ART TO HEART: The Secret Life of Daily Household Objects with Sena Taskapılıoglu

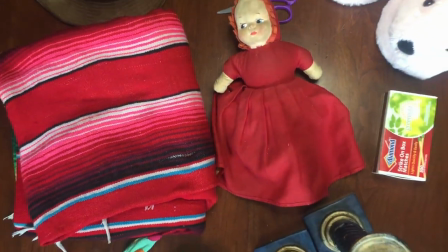256s
New questions to answer. But how am I going to answer them?
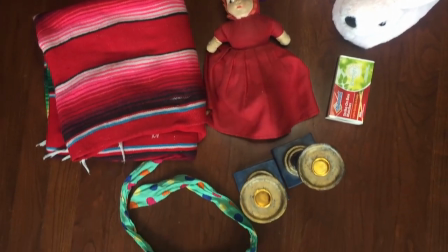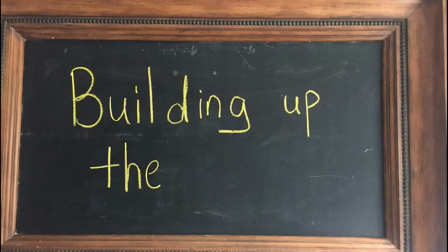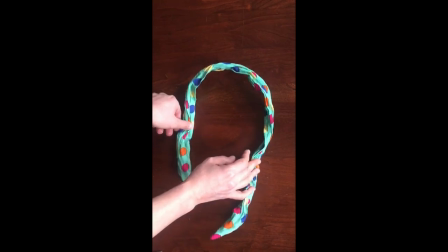275s
The movement of the object that we pick around the house will answer those questions. So, let's start with the examination of some objects in order to be able to pick the one that inspires us the most.
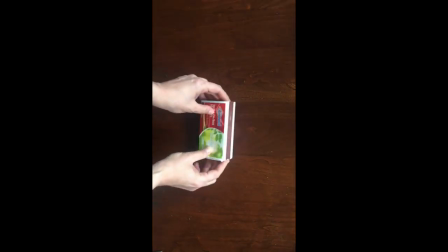289s
Let's look for some objects with moving components. Like scissors.
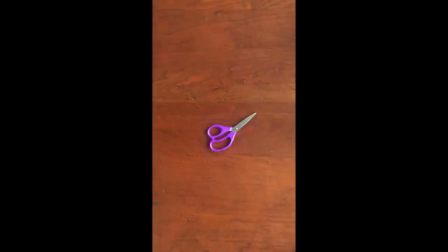298s
How does it move? I'll try.
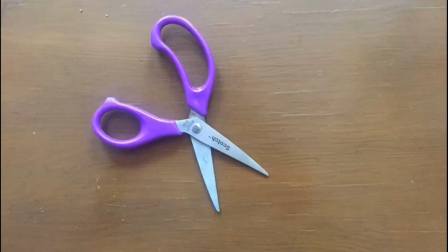312s
Hmm. This movement appears to be very acrobatic to me.
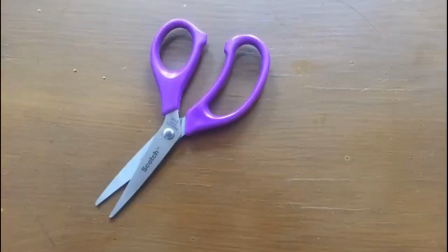317s
When the scissors are open completely, it looks like a jumping jack.
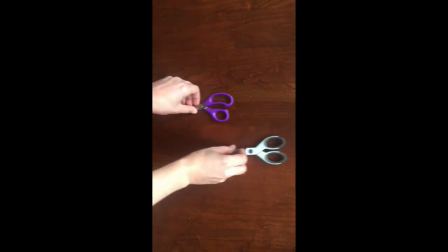323s
Can I make it look like jumping? Maybe I need two scissors. One jumping up, one coming down.
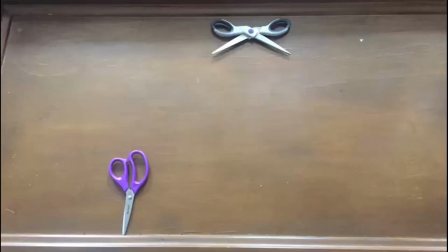332s
And I can use the contrast to emphasize the jumping.
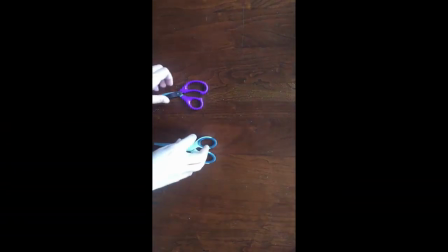339s
That looks fun. I like it. Is that the only thing that we can associate when we see the scissors moving?
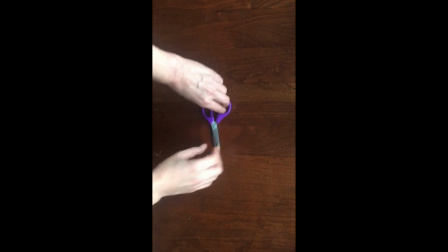349s
Everybody will take something different out of it. What else does it look like?
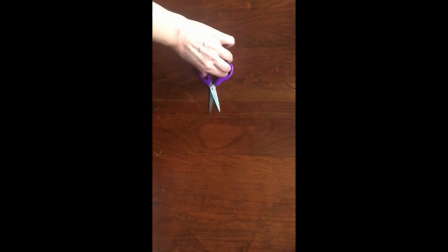355s
It looks like a mouth. Oh, if it looks like a mouth, maybe it's hungry.
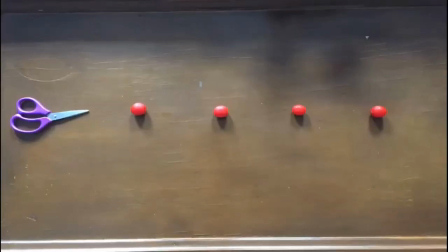363s
I will give them some food.
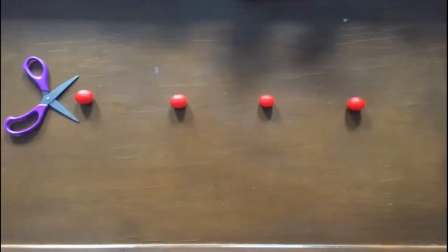368s
They seem to enjoy their tomatoes.
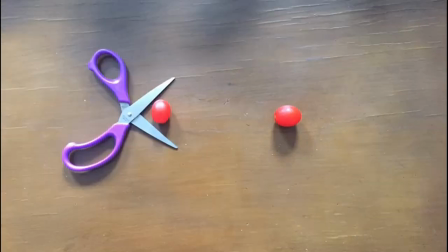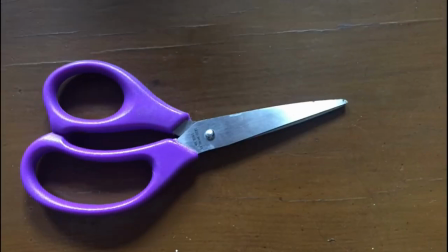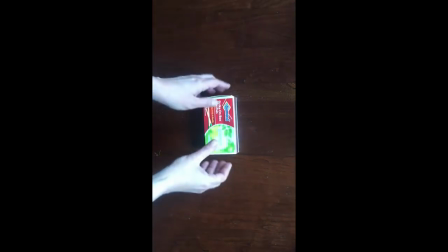382s
Another object with moving components is a matchbox.
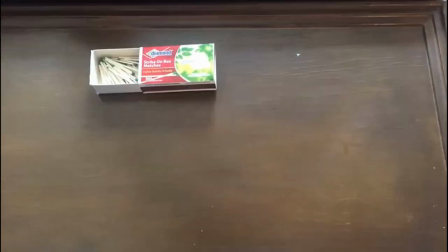390s
It can move slower if I move it a little bit in between the frames and it moves faster when I move them bigger.
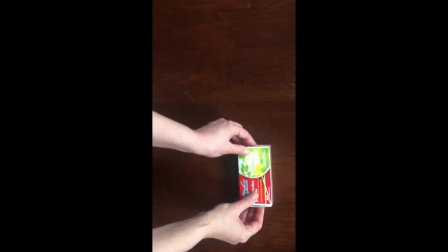400s
The inside part also can get out of it. When I start with the smaller movement, it looks slow.
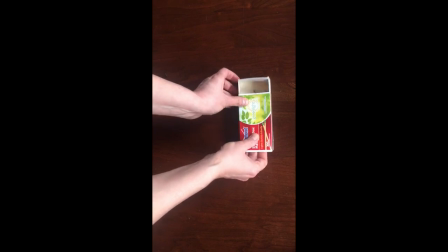408s
So, when I change it to the bigger movement, it looks like it got faster.
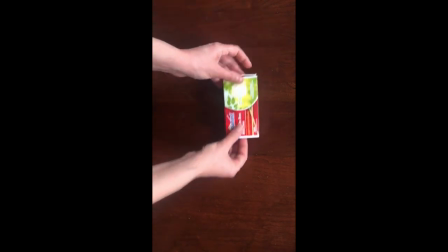415s
After that, the inside part is getting loose and the outside part is following it.
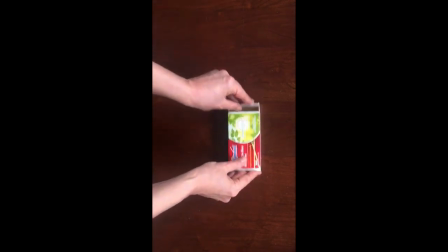422s
After all that walking and running, it looks like a chase.
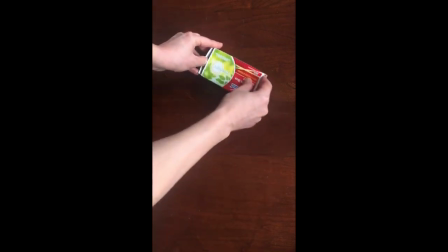429s
And she got caught at the end.
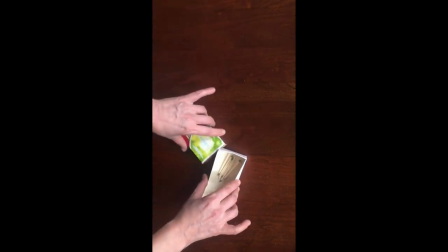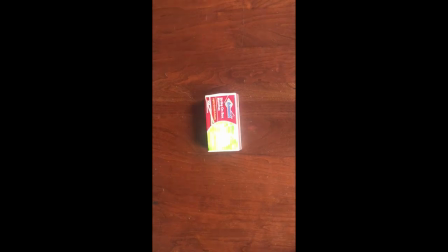440s
This is a good example of building up a story through movement.
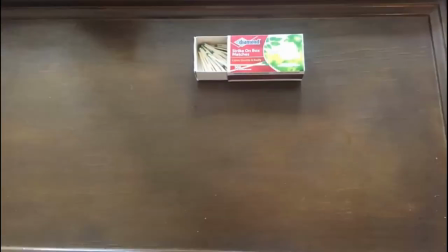445s
With this short stop-motion movie, we already created a dramatic piece of story.
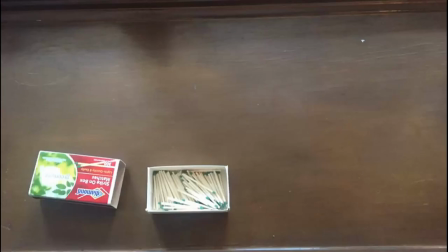451s
It starts, develops and ends.
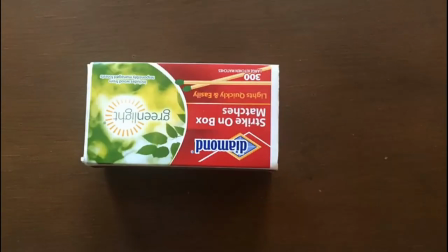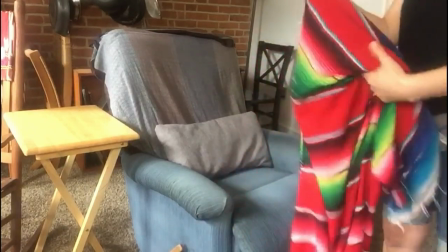459s
Now let's look at the objects that can be easily shaped. I will try the blanket on the chair.
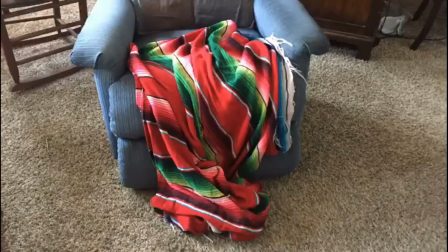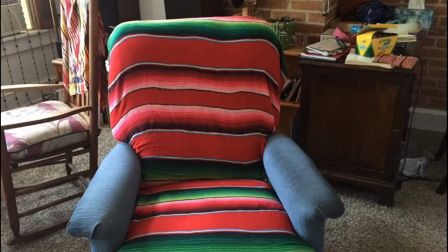471s
Aha! Blanket knows where it belongs. We saw a reunion.
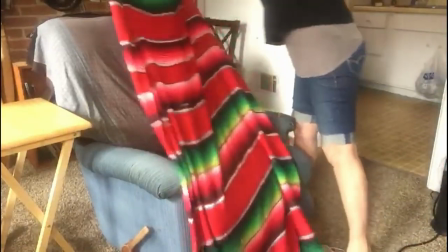479s
So maybe it's a love story. What if it's not a reunion, but a disguise?
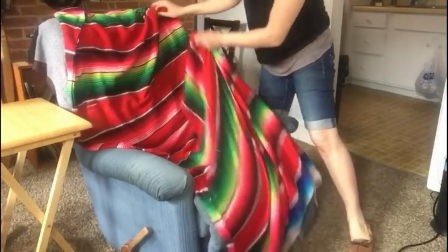487s
Maybe the chair is using the blanket as a disguise. Or maybe it's cold.
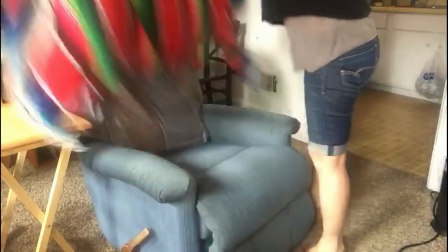495s
I don't know.
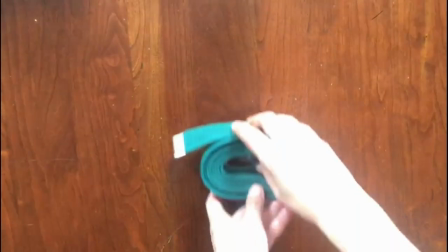507s
What else can I find? Maybe this. It's a yoga belt.
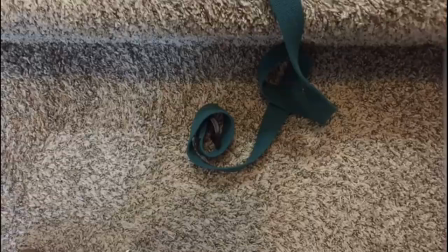514s
If you use a set with layers like the stairs, it's easier to make it look like it's moving in space.
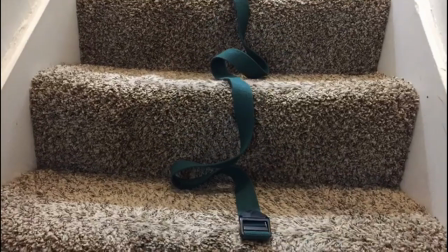521s
There is something that we see in this one that is different from the other movies. It's not about the story, but the camera technique.
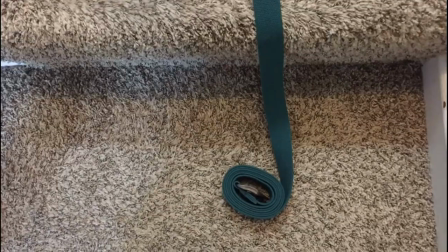531s
When you keep the frame stable and keep moving the object, it will look like it's leaving the frame.
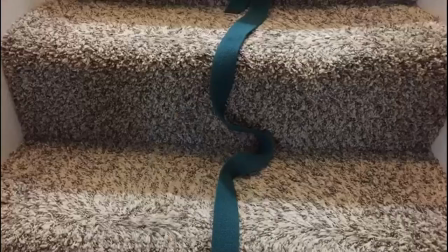538s
It's giving the idea of them advancing in their move after they disappear. This creates a sense of curiosity in the audience.
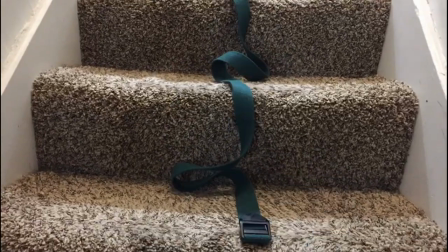547s
I can use it to build up my story. I want to try one last thing with objects that can be easily shaped. This headband has a wire in it. I can give it crazy shapes. I will try my chance with the lamp.
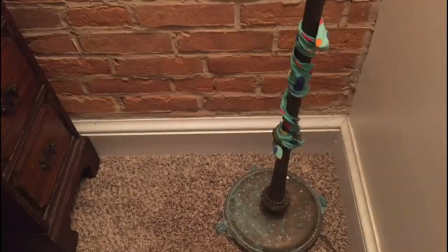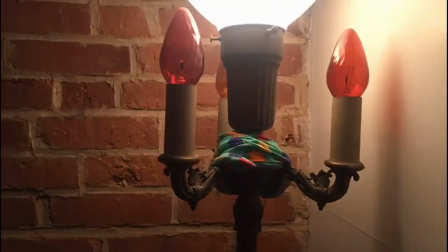578s
This headband is reaching to the top of the lamp.
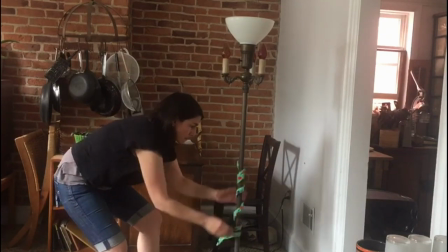585s
When I started to examine the movement of the headband on the lamp pole, I realize that it looks like it's trying to reach to the top.
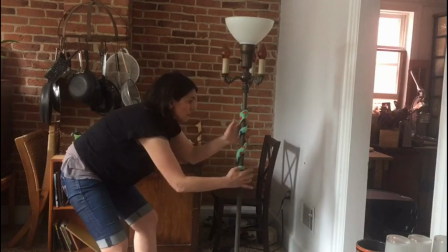595s
So, why not give it a purpose? They can light the lights.
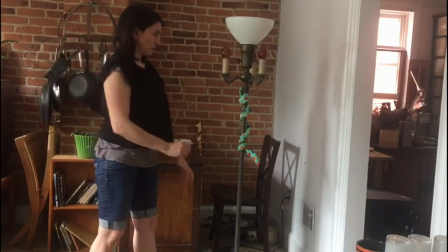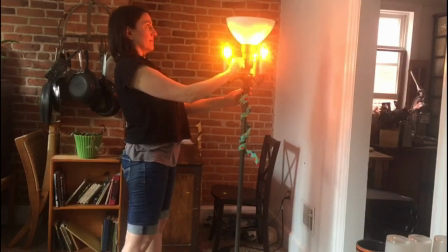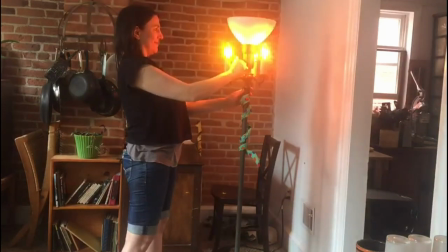613s
This is a great example on how new ideas might appear along the way.
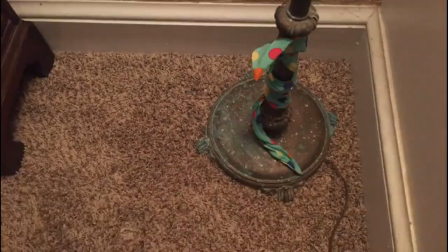619s
It's very good because it means that your mind is open and active.
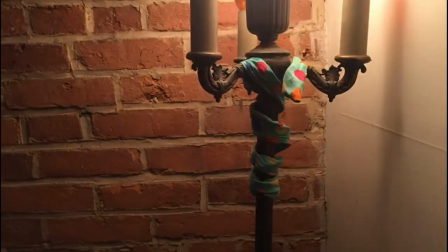625s
Long story short, this is how you get creative with your approach to the matter. Moving on, after trying the blanket on the chair and the headband on the lamp, I'm thinking what else can I find interacting with each other? This hat could be on a coat tree.
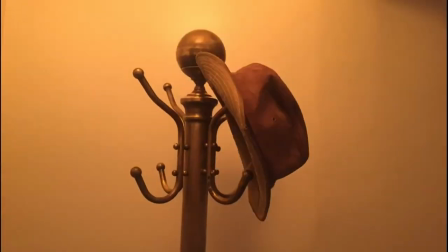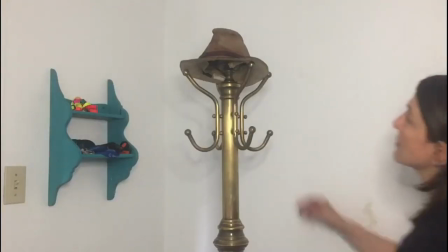652s
A hat on a coat tree traveling remotely.
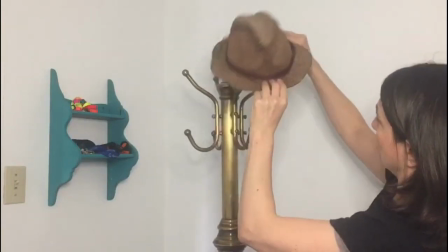657s
Maybe the hat is taking a stroll around the coat tree just to get some fresh air.
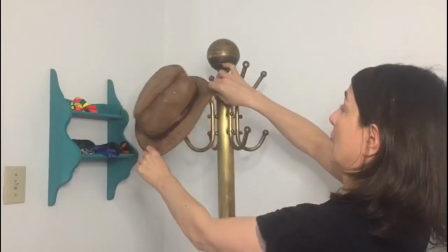665s
When the hat is on the top of the coat tree, it looks like it's wearing it.
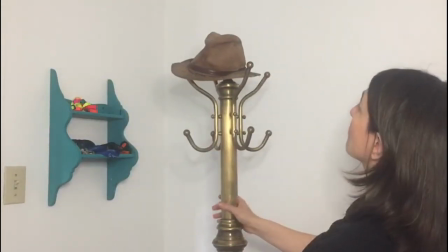672s
Maybe it will walk around the house. Could be anything that comes to your mind.
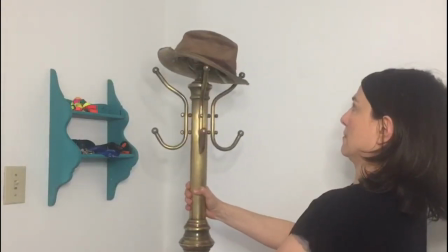678s
Say yes to the first idea that appears in your head and give it a try.
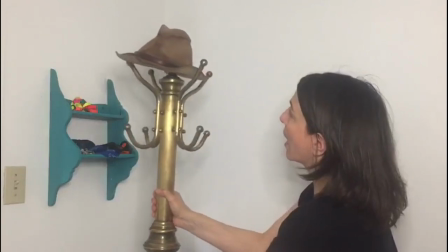684s
It might work perfectly well or it might not work at all. If it doesn't work, you always have another option.
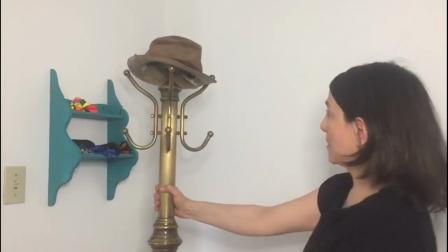693s
Just try again.
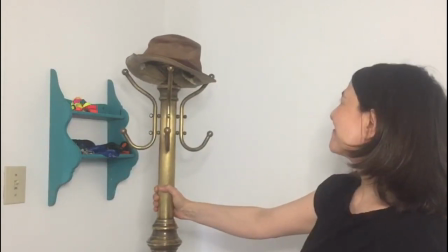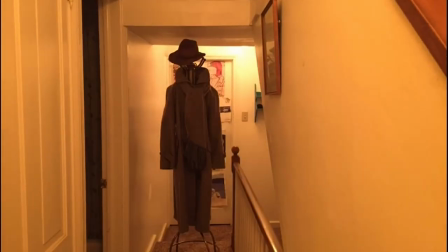700s
I decided to add the coat. That way, it looks more like a person.
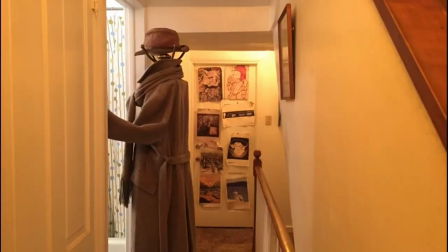706s
And moving the arms of the coat gives me the opportunity to play with the gestures.
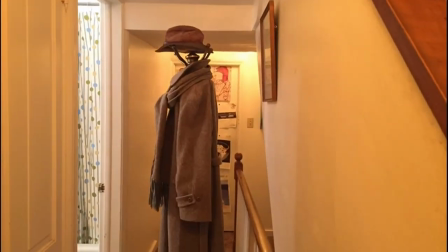There is another thing that I want to try when I think of the interacting objects. Clothespin and the rope. Hmm. This scarf is walking along the rope.
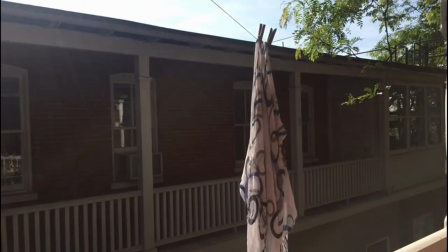730s
trying to find a nice spot to hang, doing some exercises for keeping its great scarf shape,
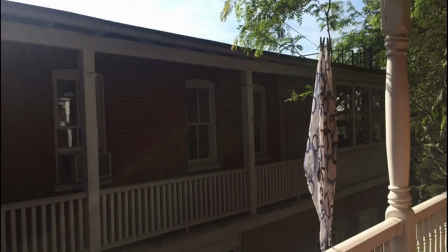738s
trying to escape, or maybe it's just trying to look around, who knows.
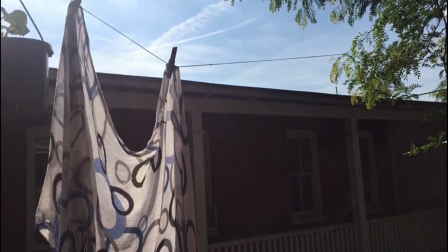744s
There is only one way to find out, to give it a try.
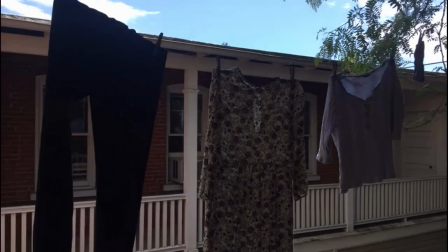750s
I ended up trying this one with clothes.